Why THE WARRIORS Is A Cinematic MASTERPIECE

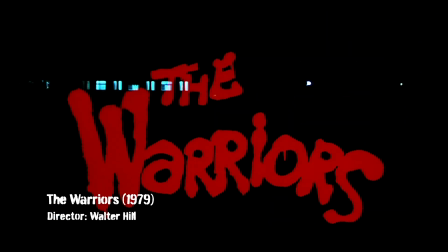I mean that within the first few minutes of The Warriors, through his use of cinematic tools such as color,
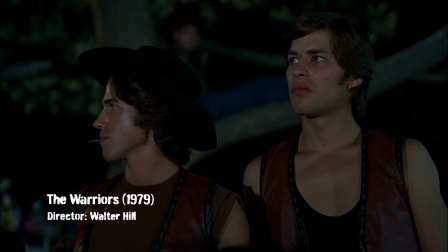framing, music, costume, and cinematography,
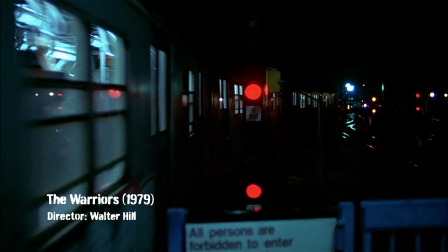Hill uses the dilapidated streets of the real New York City locations to throw us into a dystopian world of perpetual night,
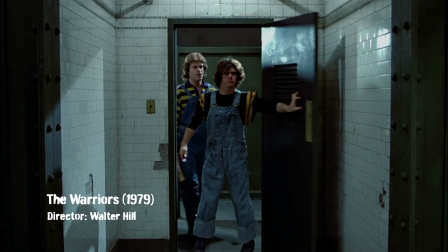street gangs, terror, and violence that is familiar, but yet feels extraordinary and new. And for me, right from the opening scenes, that is exciting. By the end of the rock and roll scored spray-painted opening titles,
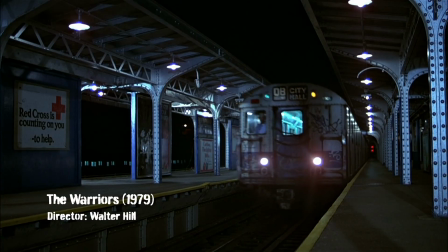we are in the neon-lit subway-tunneled concrete jungle of The Warriors.
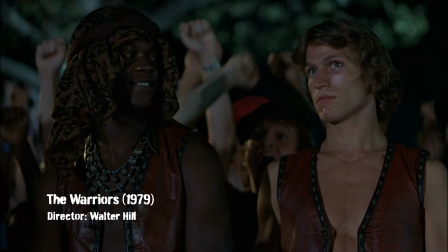We know who the characters are, their strengths and weaknesses, and who to root for.
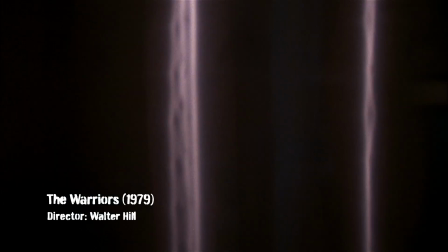It is a beautiful cinematic opening sequence that, in my opinion, is one of the greatest opening credit sequences of cinema history.
I'll tell you something.
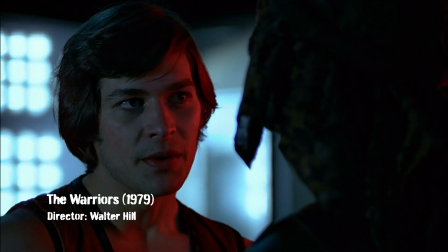I'll bet nobody's even gonna be there.
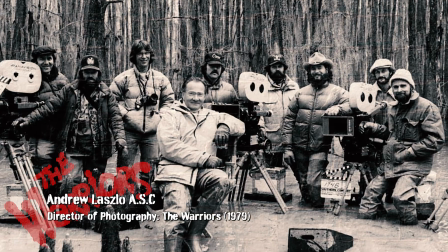I would like to give mention to Andrew Laszlo, who was the director of photography on The Warriors,
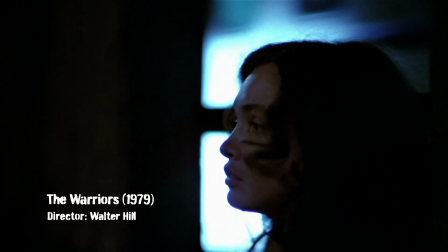as it is his use of reflected light from subway cars and use of wet down long city
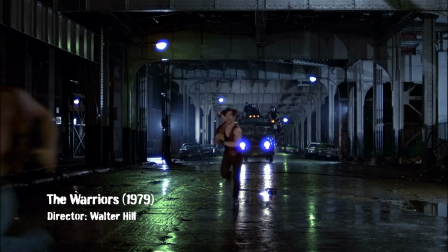streets that helped to give the movie these beautiful pools of light for the Warriors to run through that
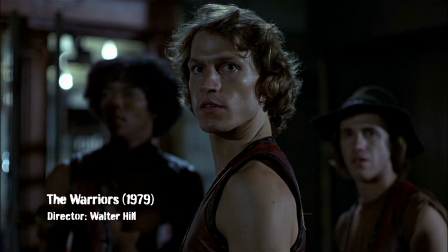look visually incredible.
Maybe we better take off. Yeah, right.
As Walter Hill himself said on the film,
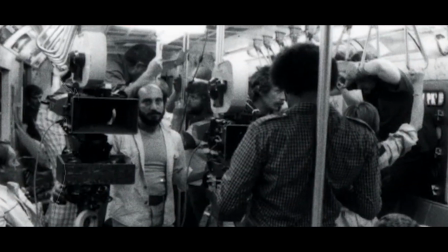if you surround yourself with good technicians and good people, that is what makes a successful movie. If you can supply a direction, the collaboration of very talented people on a motion picture, there's no end that they can help you. And as well as Hill's direction and Laszlo's camera work,
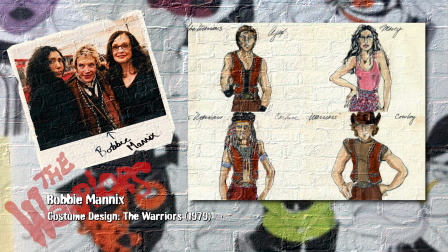the costumes from veteran designer Bobby Mannix makes The Warriors look like a
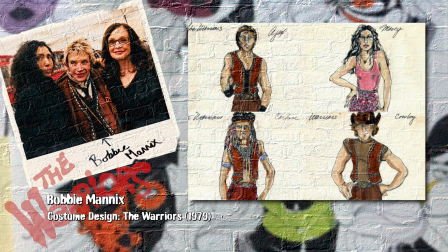ragtag sci-fi vision of a future where only the brave will survive. And the look and the style of the picture is
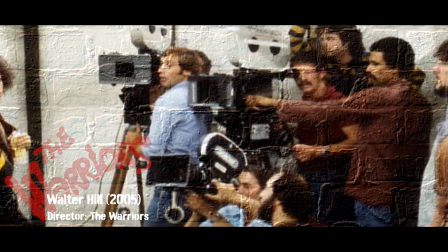very much attributable to Bobby as well as a number of others. It is safe again to say that the Boneyard most certainly recommends this movie. However, I will say that the film does include fight scenes and violence, a lot of swear words and homophobic slurs, so be ready for that if you do choose to watch the film.
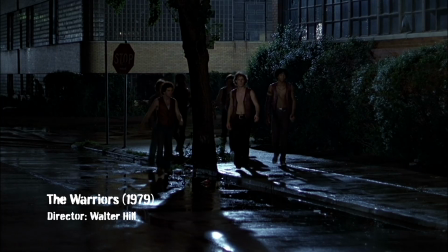The main reason I personally recommend The Warriors as a fan of cinema is the film's distinctive look. There are other great looking movies for sure, such as The Terminator, After Hours, Escape from New York,
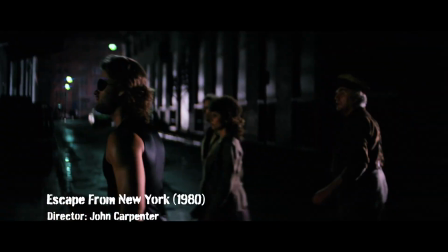Death Wish and Taxi Driver, that are beautiful movies set in similar nocturnal fantasy worlds, but for me,
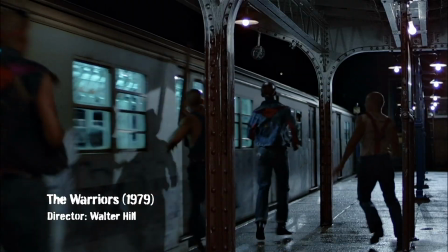The Warriors is the best. It's the most beautiful looking, grungy style movie that I've ever seen.
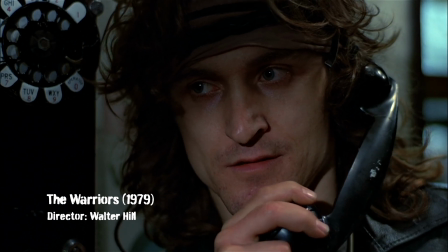It's not very often you see a movie shot like this, that has moments that say everything you need to know about the character,
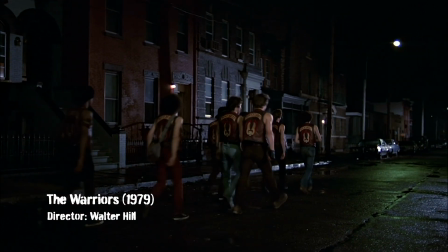the city, the time, and the emotion in a single shot. For me, The Warriors is a beautiful looking piece of cinematic magic. At his best, Walter Hill is a master of cinema, and in his films like Hard Times,
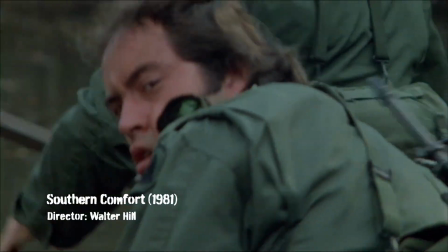The Warriors, Streets of Fire, The Driver, and Southern Comfort, through his authored style and use of locations and filmic design,
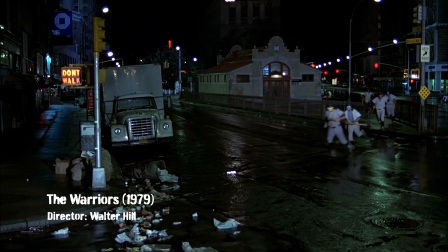he transported us to these crazy, beautiful, violent, stylized worlds, which I just fell straight into and wanted to be part of.
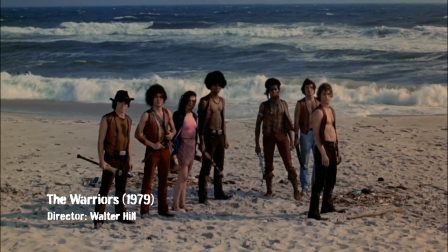And for that hour and a half I was there. And you can't ask for better than that from a cinematic storyteller.
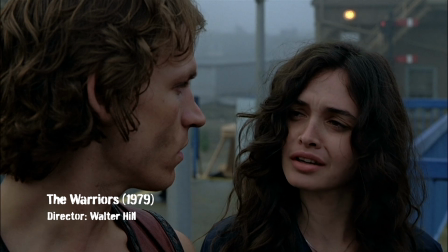Where have you ever been? I've never been anywhere. I just know I'd like it.
Thanks for watching. If you would like to hear more from me about Walter Hill and other filmmakers, please remember to like and subscribe. Let me know what you think about The Warriors, and also the director's cut, which might also be fun to discuss in the comments below. And as always, thank you all so much for listening.